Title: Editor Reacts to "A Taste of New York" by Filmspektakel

Today we're gonna take a look at the video A Taste of New York. Sexy.
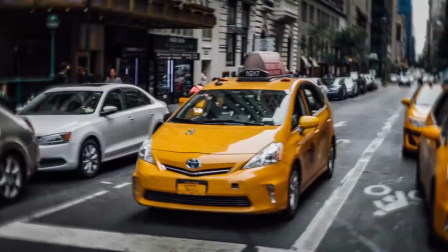So hello friends and welcome back to a new video. If you're new to this series, my name is Florian, and in this series right here, I'm breaking down and analyzing some of your favorite videos to break down and explain the editing techniques from your favorite creators so that you can learn something and improve your videos in the future. Today we're gonna look at a very special video. So many of you have been sending that in to me and asking me to explain some of the effects that they've been using in that video. And so today we're gonna be doing exactly that. So if you haven't seen the video before, as always, click the link in the description, go and watch it on their channel first. It's now got over like 1.2 million views, I think, by now. And let me tell you, those are well deserved. So, A Taste of New York, let's jump over to the computer and get it started.
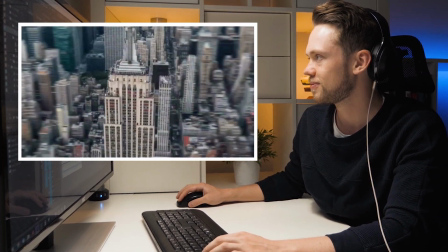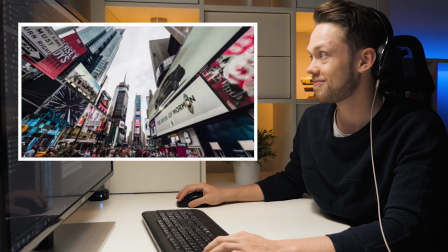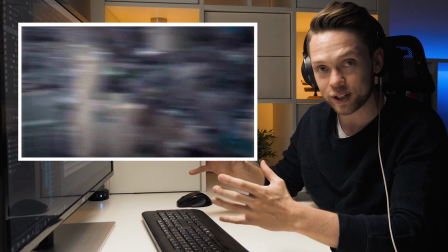59s
So even like the first 5 to 10 seconds, they're so in your face that you cannot help but being flashed right away.
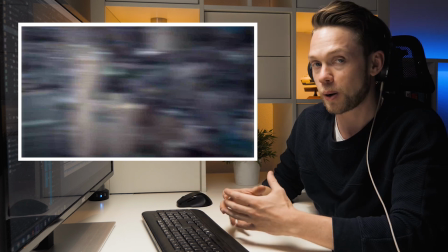64s
And if you're working on any special video for yourself, that's probably one of the best ways to hook someone in the very first seconds.
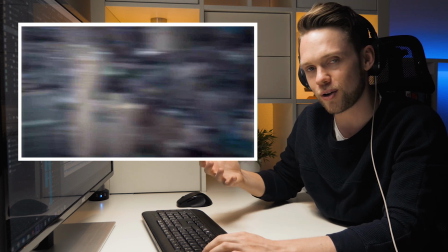71s
Like you got 5 to 10, 15, maybe 30 seconds at max to really catch them.
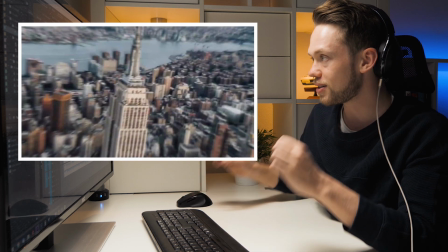75s
And that's what that video is doing right away. Let's look at the intro again. So it starts with this super fast forwarded clip, and you see a lot of motion blur outside here,
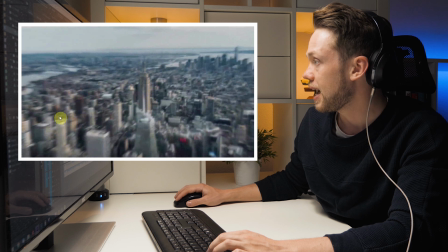83s
flying towards the Empire State Building, and there's a lot of motion blur.
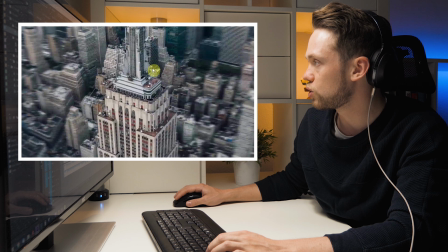87s
And then it rotates and goes into another drone shot that is orbiting around the Empire State Building. And you see on the outside, it's so blurry.
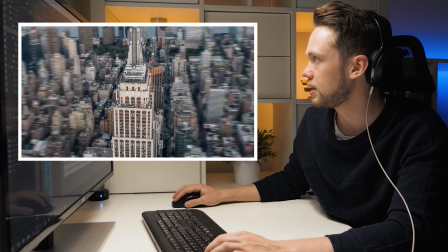97s
And that really sells that effect of rotating around, and in the middle they kept it sharp and in focus so that you only look at that building.
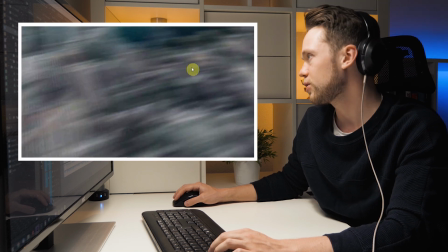106s
And then here they use a transition where it zooms in and then turns over to the right, and then it's so blurry that you don't recognize anything.
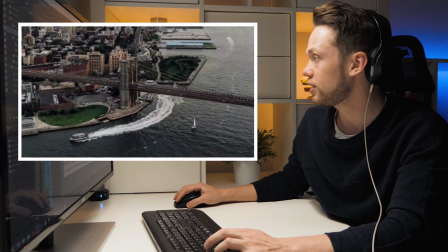113s
And it goes into the next shot. And that's another drone shot that is fast forwarded. You see how fast the boat goes down here.
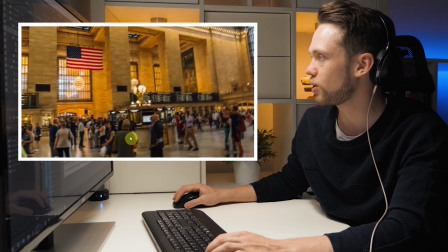121s
And another fancy transition with a lot of motion blur, and then goes into a hyperlapse around the clock.
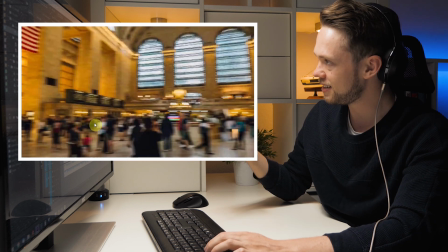128s
And because it was already in a rotating movement, do you see that here? It's already rotating, and then it pans to the left super quickly.
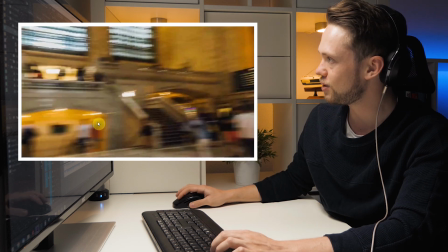135s
A lot of blur. Here, those 3 or 4 frames. You don't see the cut because it's going so fast and so blurry.
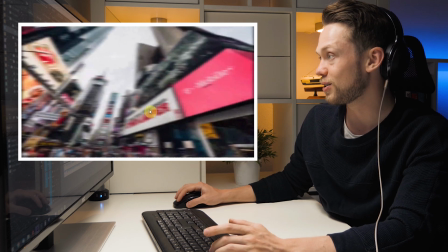140s
And here's that cut, and that's how it looks slowly. And then this time lapse, super cool.
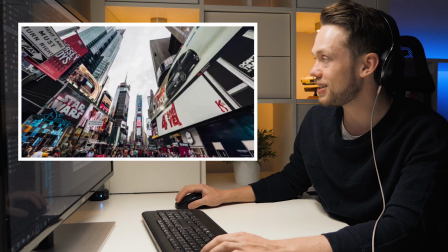148s
I mean, how cool was that? Look at this one here. I really liked it from how it's fading from day to night.
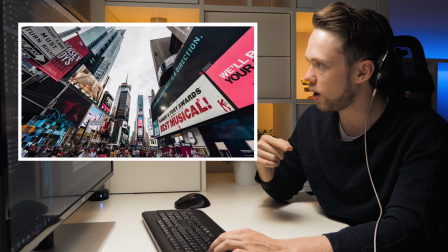154s
And pay attention here. I thought first that it would be one long time lapse, or that they kept the camera in the same position, but they didn't.
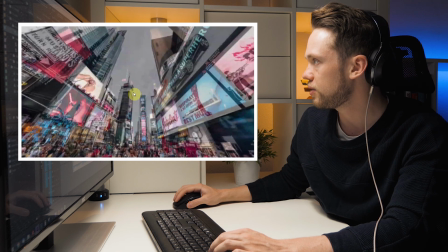160s
They just chose a similar spot, because if you look at the buildings, you see that here they fade over the shot, and here you see that the buildings are on another spot.
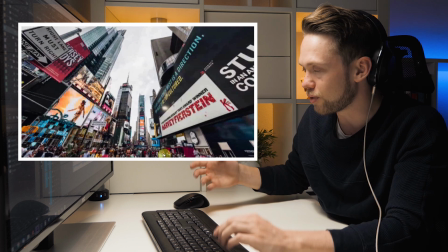168s
So that means that they came back at night, of course, at a somewhat similar spot.
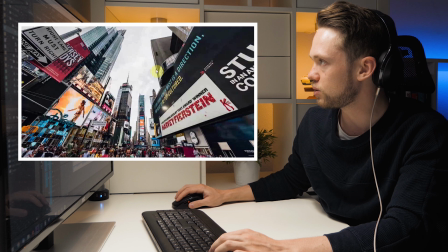172s
You see here that it's a super wide angle lens that they filmed this with, otherwise they wouldn't have been able to get so much in the frame.
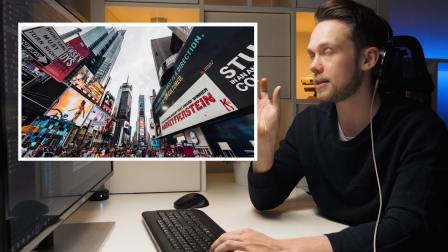178s
And then maybe it could be that they have something like time-lapse timers.
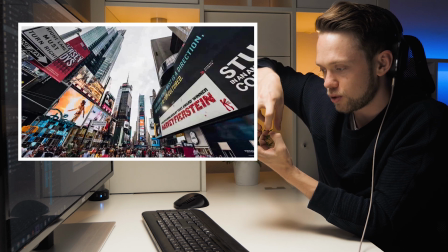181s
So for example, for a GoPro, where you can put the camera on top, and then it's a counter, you can put it on 30 minutes, and then it's like an egg timer where it slowly rotates.
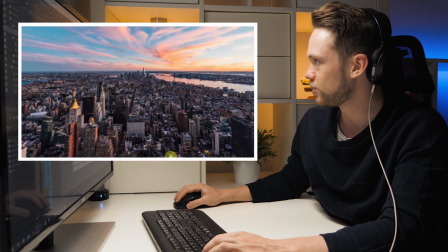190s
This is how that looks to me. And then fancy transition, another time lapse, and then this shot is really cool.
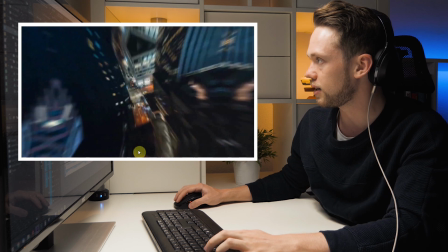199s
What I was really wondering with this shot here is that, look at this. First of all, obviously it's a time lapse.
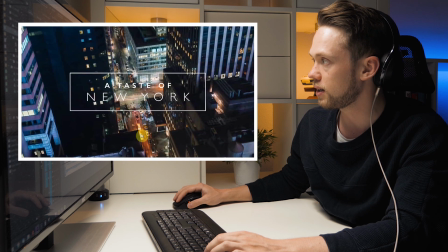205s
It's super cool how you have the motion blur here of the car. So that means that they took it as pictures with a long exposure. That's the reason why the lights are so blurry. So with maybe like half a second of shutter speed.
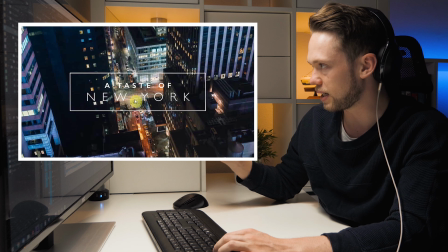218s
But then again, the camera is moving, and I'm wondering how they achieved that,
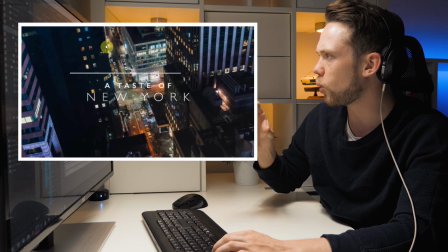222s
especially considering that here you see that the camera is moving quite a fair bit, because otherwise you wouldn't start seeing that building behind here.
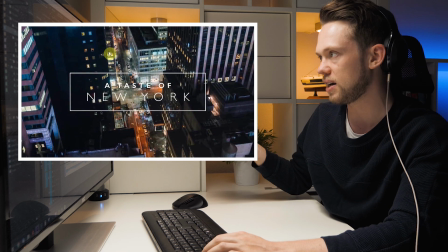229s
So you see that the buildings are shifting. This means the camera must move a fair bit more to the right. Must have had it on a slider, or did they do it as a hyperlapse with a drone?
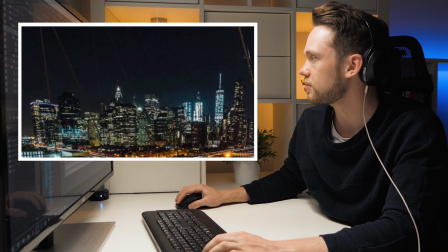237s
I have absolutely no idea. Super cool. And then here, this one definitely is on the slider, right?
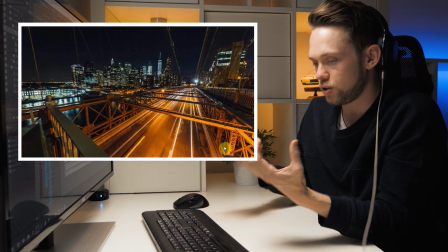245s
So from here you see that here in the foreground, the camera is slowly moving to the right, and that you simply achieve by putting the camera on a slider, having 2 tripods or one heavy duty one,
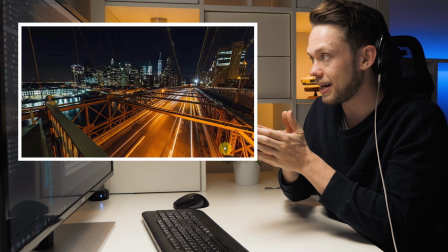254s
and then having a motorized slider, and then they've taken pictures.
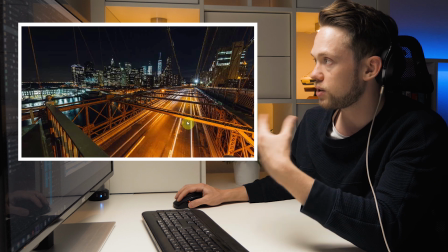258s
It's not a video, it's pictures with long exposure that they then turned into a time-lapse video.
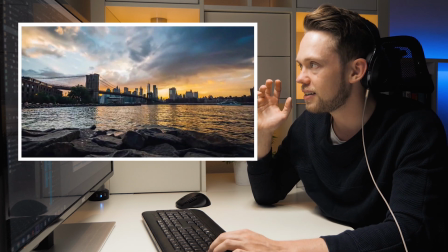265s
Super cool. Fancy transition. Here again, they repeatedly do that, from having that same exact shot at a daytime and then at nighttime. And then listen to the sound effects. They go very crazy on the sound effects in this entire video. And that really gives you that vibe, feeling like you're actually there.
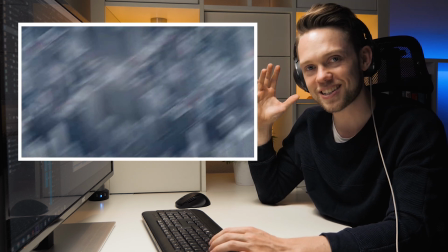286s
And if that's not like the pure Caseyest of Casey songs ever, then I don't know what.
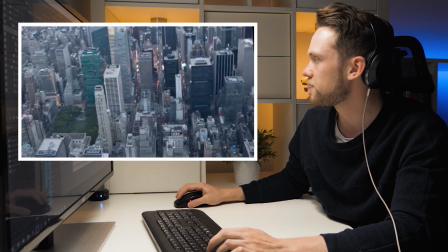292s
Here again, with this shot for example, It must be a drone shot, or they must have been in a helicopter.
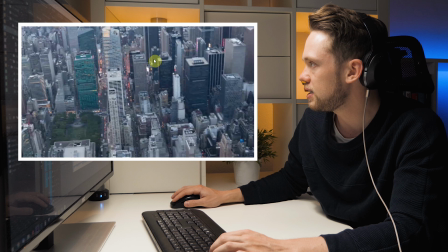298s
The entire shot keeps the focus here, and then it's fast forwarded a lot.
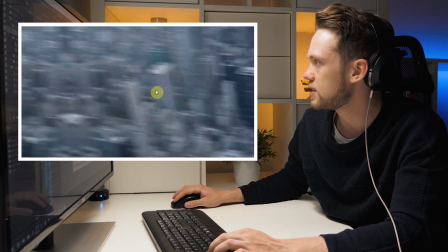302s
And then comes a fancy transition here that is so blurry that you don't see anything.
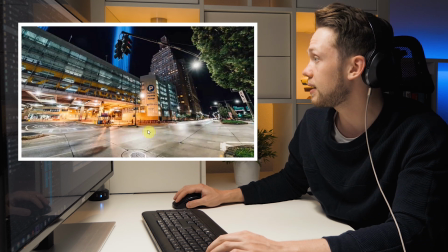307s
Here again, the same thing, super wide angle lens. It's definitely taken with pictures. This is not a video file. Look at the lights here where you see that this was shot with a very closed aperture, but the picture is very, very bright. So that means that it must have been a photo with very long exposure.
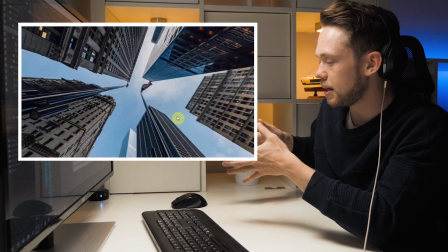322s
And again, that motion, during that entire time lapse, they must have made that slow motion up to the lights here.
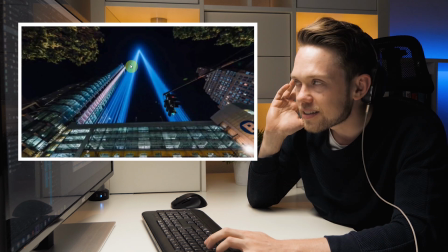329s
And then the sound effect in the back.
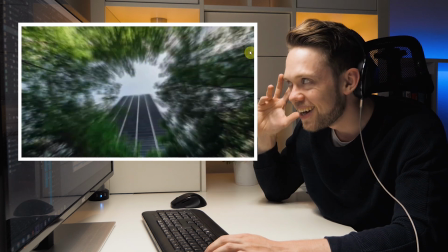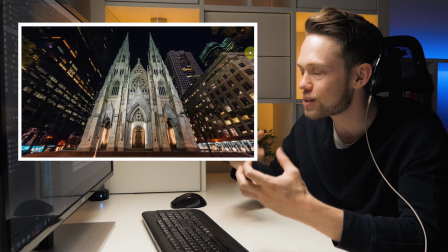338s
That makes so much of a difference, right? If those sound effects wouldn't be there, it wouldn't be so engaging, it wouldn't draw you in so much.
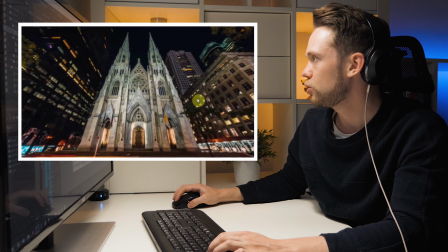344s
Here, just a very slow zoom out, just to give that a little bit of extra interest.
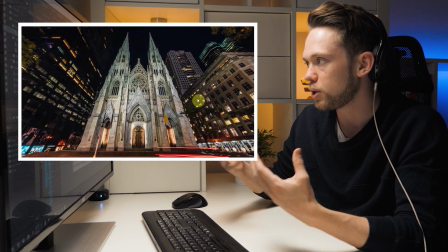348s
That, by the way, is a good technique when you don't have enough shots in your video, but you want to spice it up a bit, and then you want to keep one shot for a couple of seconds.
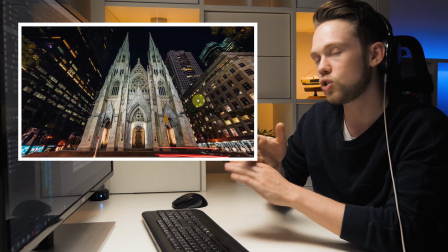355s
Then what you can do to make it more interesting, you can make a zoom in, zoom out. Then you don't need to cut and go to a new shot if you don't have enough recorded.
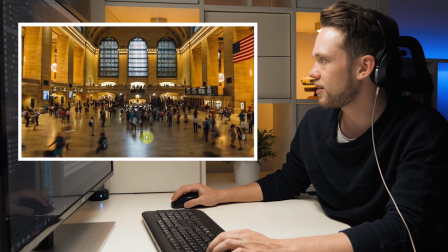362s
And then it slowly zooms in, and then from here, it goes into another hyperlapse. And this one's also so cool.
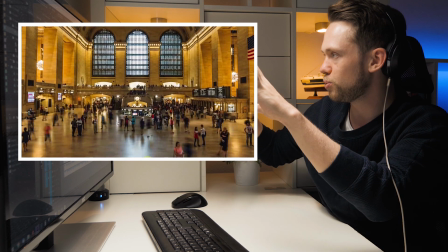367s
Oh no, this is actually a time lapse that slowly zooms into the clock and now zooms back out.
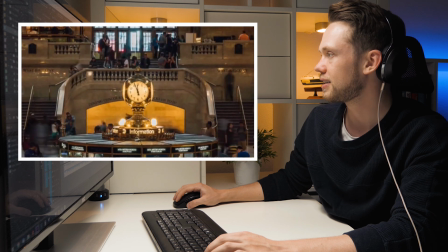372s
Very wide angle. And then, did you see when it was zooming in here?
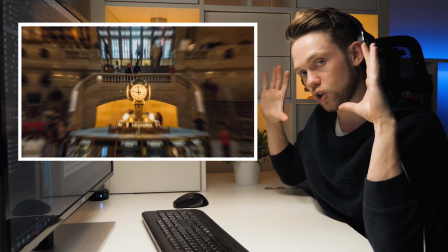380s
So this is a zoom transition from one shot, very wide shot, to another very close shot.
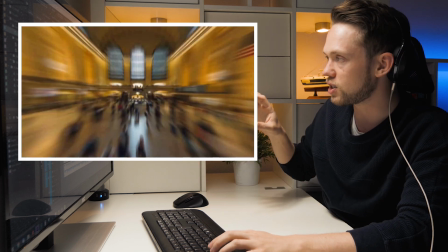385s
And while it does the transition, it does this kind of...
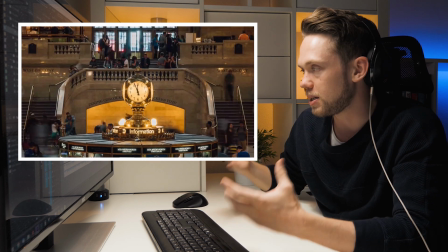390s
Do you see it? You can buy those transitions in packs. You can also recreate them yourself if you want to.
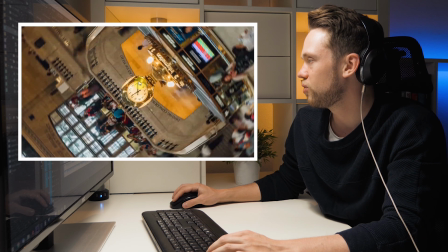395s
And that is so cool how it's tracking down exactly. The clock visor is standing exactly in the middle and keeps standing straight.
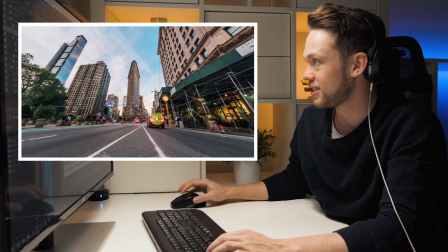401s
And they follow it into the next one. Such a cool transition. Here again, another time lapse.
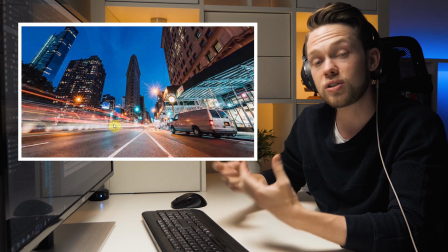406s
And as before, they change from day to night. And here again, long exposure. So you see, there's a couple of techniques they've been using here that they just keep repeating and repeating.
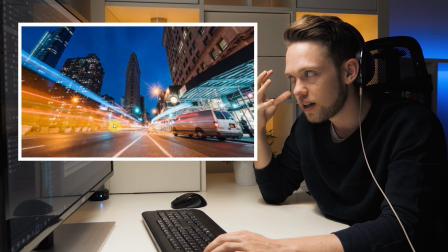415s
And also here again, listen to the sound effects. You really feel like you're there.
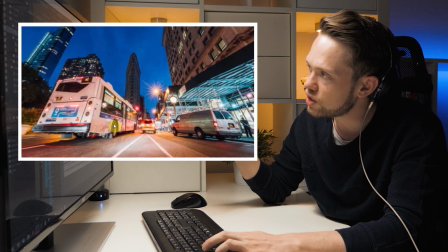420s
And then when the transition comes, it just...
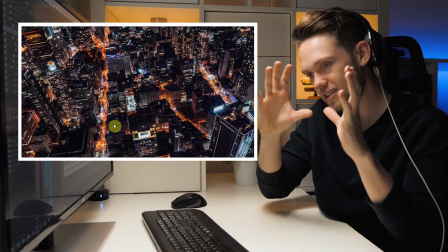427s
And then again, the fancy whoosh transition to the red. And then it has this...
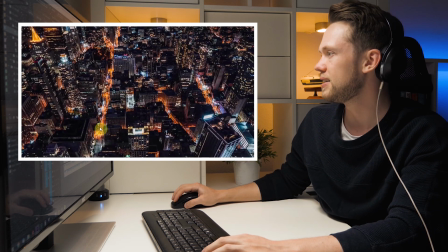435s
This shot's so cool. It looks super, super good. And here, especially the super intense orange on the color grading.
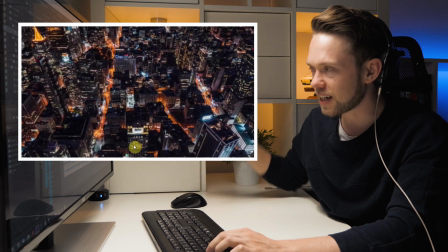442s
Sound effect now.
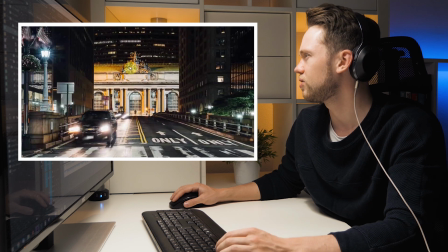446s
I don't exactly see what this is right here. This to me looks a little bit weird.
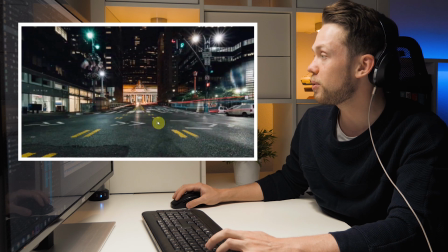452s
Again, super cool with the long exposure time. And by the way, what you see here is that the camera is actually moving up.
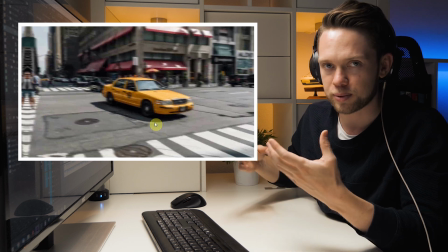458s
If you don't actually manage to move the camera up during a time lapse, which of course is difficult because it involves slider and stuff like this,
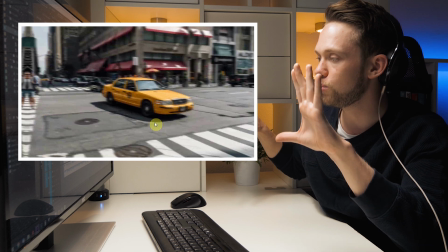463s
you can also just scale in a bit and then move the time lapse going up or down with keyframes.
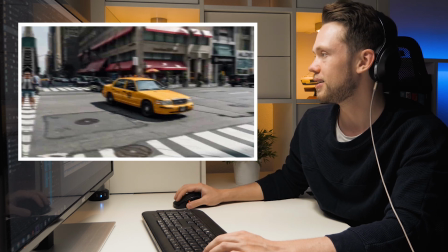469s
And now this is probably the thing that popped out to most people. Here, it's pictures.
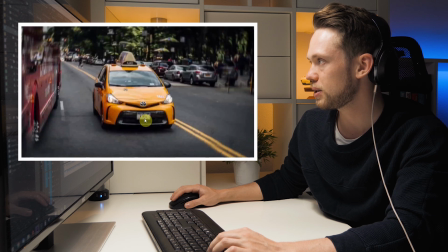475s
For 2 frames, picture, picture, picture, picture, picture, picture, picture. And they took a whole bunch of pictures of cabs,
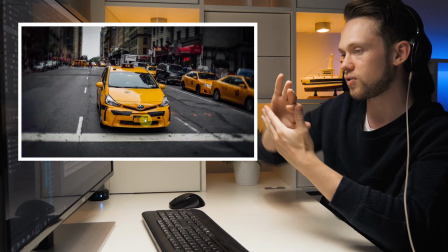481s
and then it's just an entire motion where they kept taking pictures of cabs from the side and then further to the front and then from the other side.
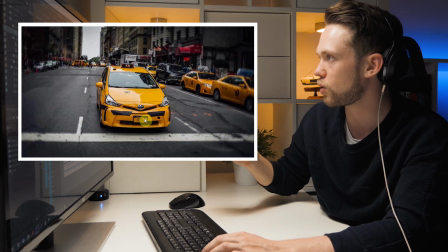488s
It's a montage of a whole lot of pictures.
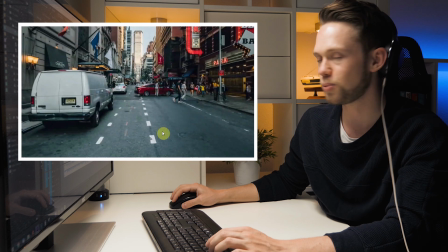492s
Super cool, right?